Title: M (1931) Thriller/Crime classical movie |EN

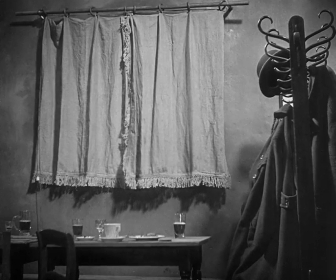(24:53) Alex, Alex! Menschen noch kein Handgeld!
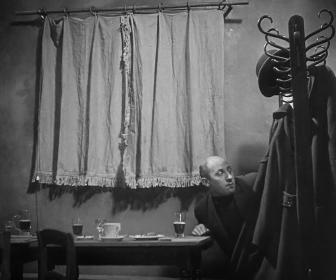(24:58) doch keine Geschichte, hat doch keinen Zweck. Wer keinen Ausweis hat, kommt mit zum Alex.
In the background, we hear the word Alex mentioned several times.
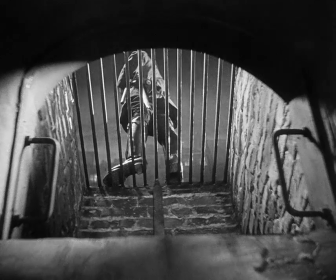(25:07)
It refers to Berlin's biggest police complex at the Alexanderplatz.
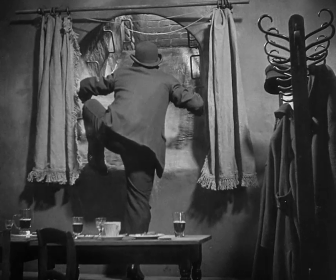(25:12)
It was there since the 1890s, and Lang was said to have done research there for the film.
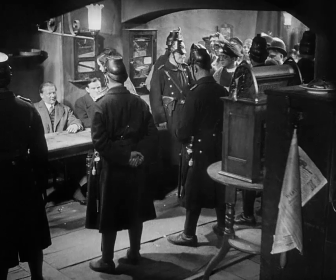(25:19) Ausweise bereit halten. Wo ist der Ausweis? Aber Herr Kommissar, ich kann nicht ewig mein Geburtsschein mit mir rumschleppen.
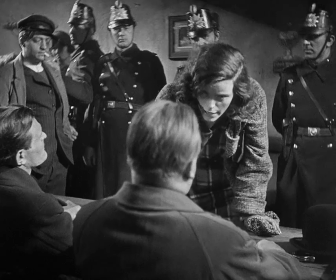(25:25) Nicht, das geht doch wirklich nicht. Mecker nicht, nein, mein Herr Kind. Kommissar, es geht kann ich wirklich nicht. Alex.
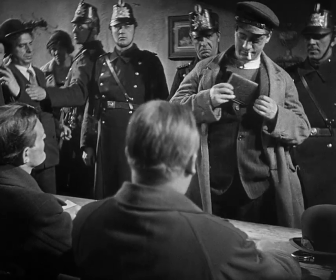(25:31)
Police here are arrayed as almost geometric forms, reminding us, say, of the soldiers in the hallway in the Nibelungen, for instance.
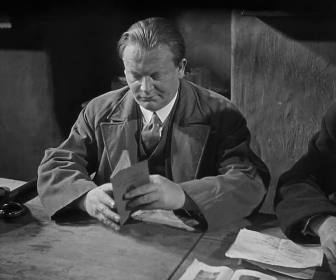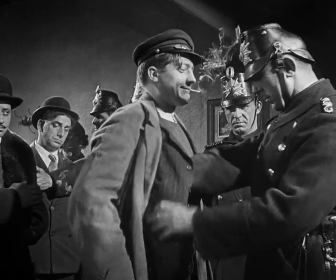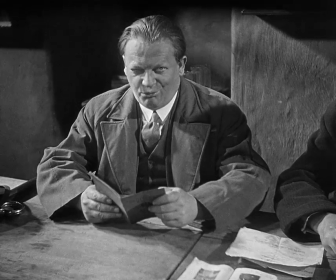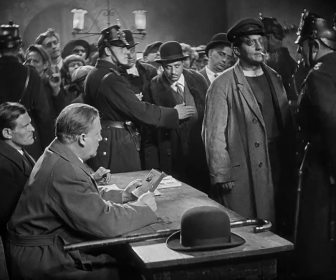(25:57)
Otto Wernicke plays Lohmann very much as a man of the people. These are individuals he knows, as I said.
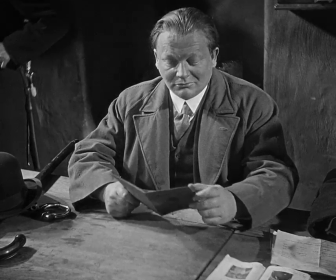(26:04)
They're like his family or like his children. He's dealt with them before. He addresses them by their first name.
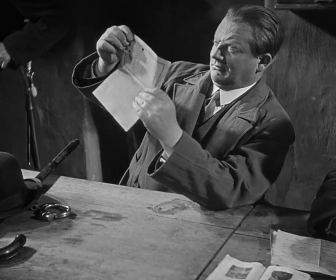(26:10)
He knows their tricks. This is basically choreographed and staged.
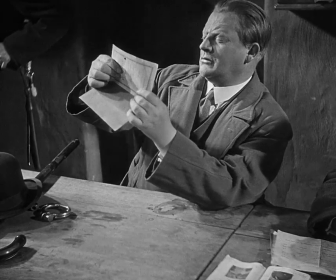(26:14)
And it shows there is a working relationship between the criminals,
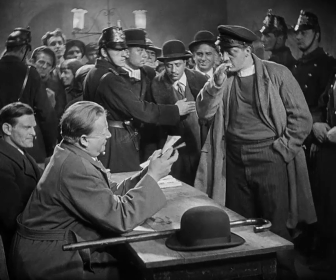(26:19)
between the underworld and the police, that is definitely interrupted by the serial killer.
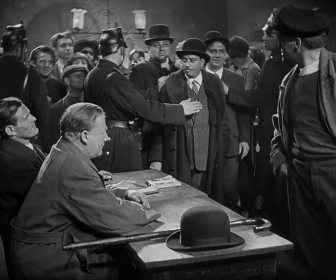(26:26) Alex. Auf Wiedersehen, Willi. Winke, winke. Ach, lach mich.
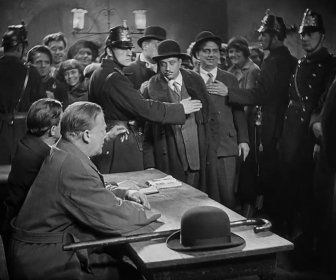(26:32) Ja, ja. Nächste.
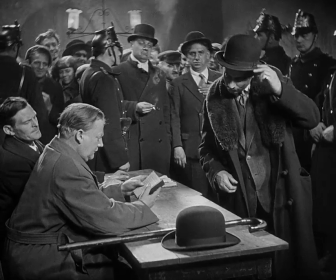(26:35)
Lohmann is modeled after the charismatic police detective Ernst Gennert,
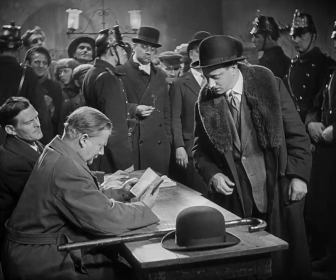(26:41)
who was directly involved in helping to resolve the mysterious child murders in Düsseldorf in 1929.
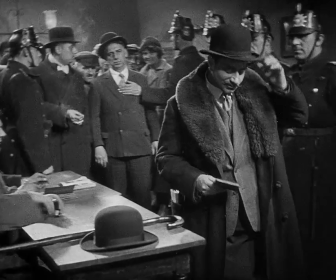(26:49)
He wrote several articles on the Curtin case in the Kriminalistische Monatshefte with all the details of detective work.
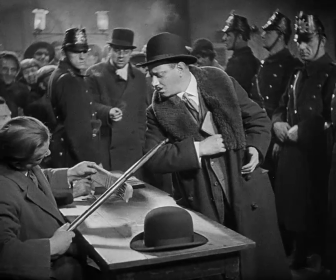(26:57) Hat ihn schon.
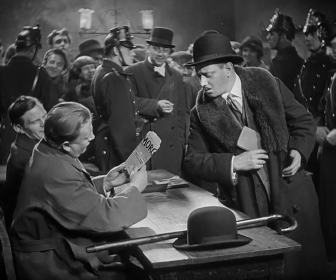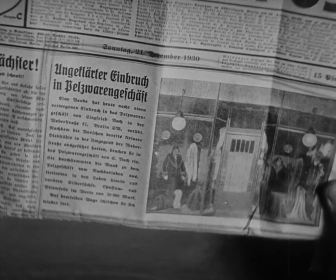(27:04)
Another Berlin newspaper. We see a date here as well.
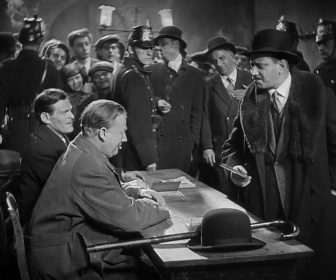(27:08)
This is a film that takes place in the here and now that would be familiar to the audiences watching it.
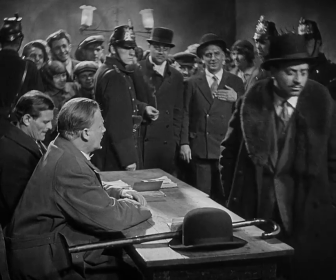(27:16) Weiter. Ach, bist du reingefallen. Nächste.
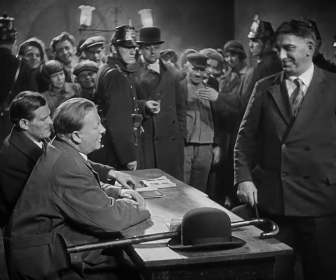(27:23) Papier. Haben wir dich. Alex. Pech ab.
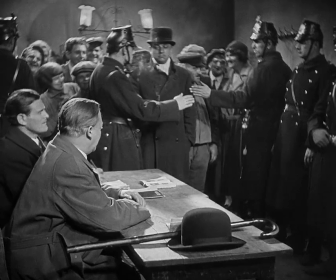(27:29) Weiter, der nächste.
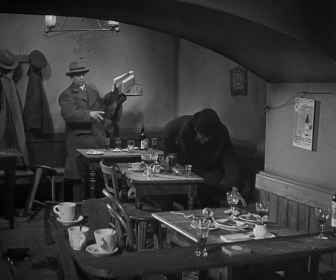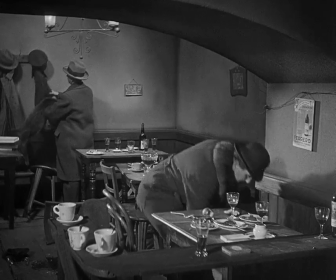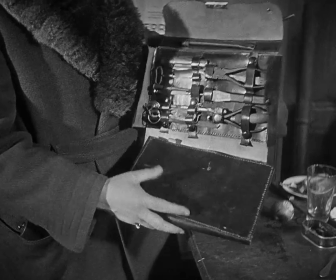(27:44)
Here we have Long's inimitable use of props.
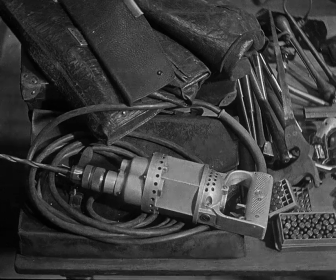(27:49)
We get the first of what we will have many inventory shots,
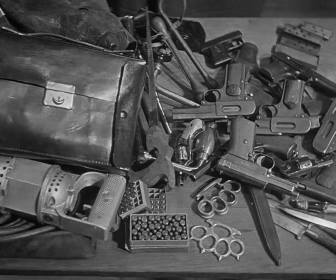(27:53)
where tools of the trade are put on display very much as you would expect in a police training film or in a Kultur film.
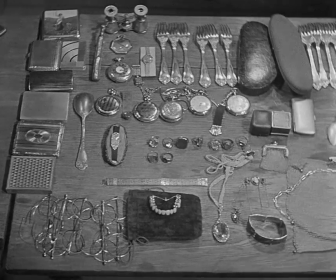(28:01)
This is, in a way, putting that criminal world and its gain and its tools on exhibition for us.
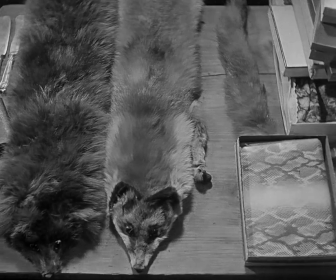(28:11)
These inventory shots, this sober regard, the facts, just the facts, it's very much in keeping with the so-called new objectivity,
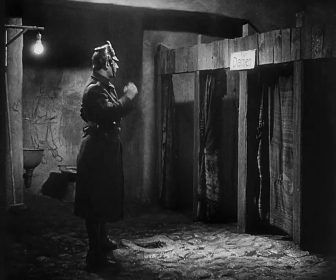(28:18)
this movement in German culture of the mid-20s that simply takes in the world as it is with a cold regard,
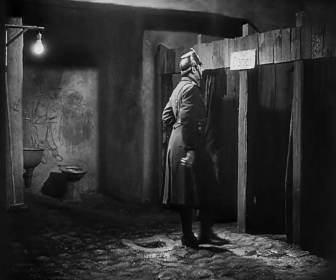(28:26)
a very sober look at the world. Basically a documentary look at the world that does not have any expressionistic
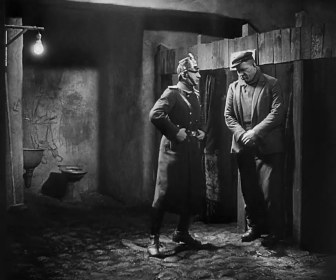(28:36)
distortion, but just basically the facts and nothing but the facts.
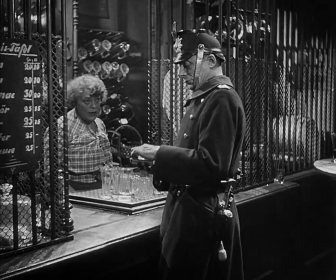(28:43)
In this scene, we have the barkeeper calling the child murderer a beast in anticipation of the kangaroo court.
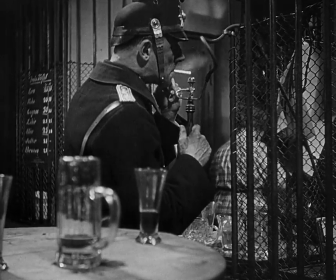(28:52)
And after seeing these bumbling fools before, one would agree with her.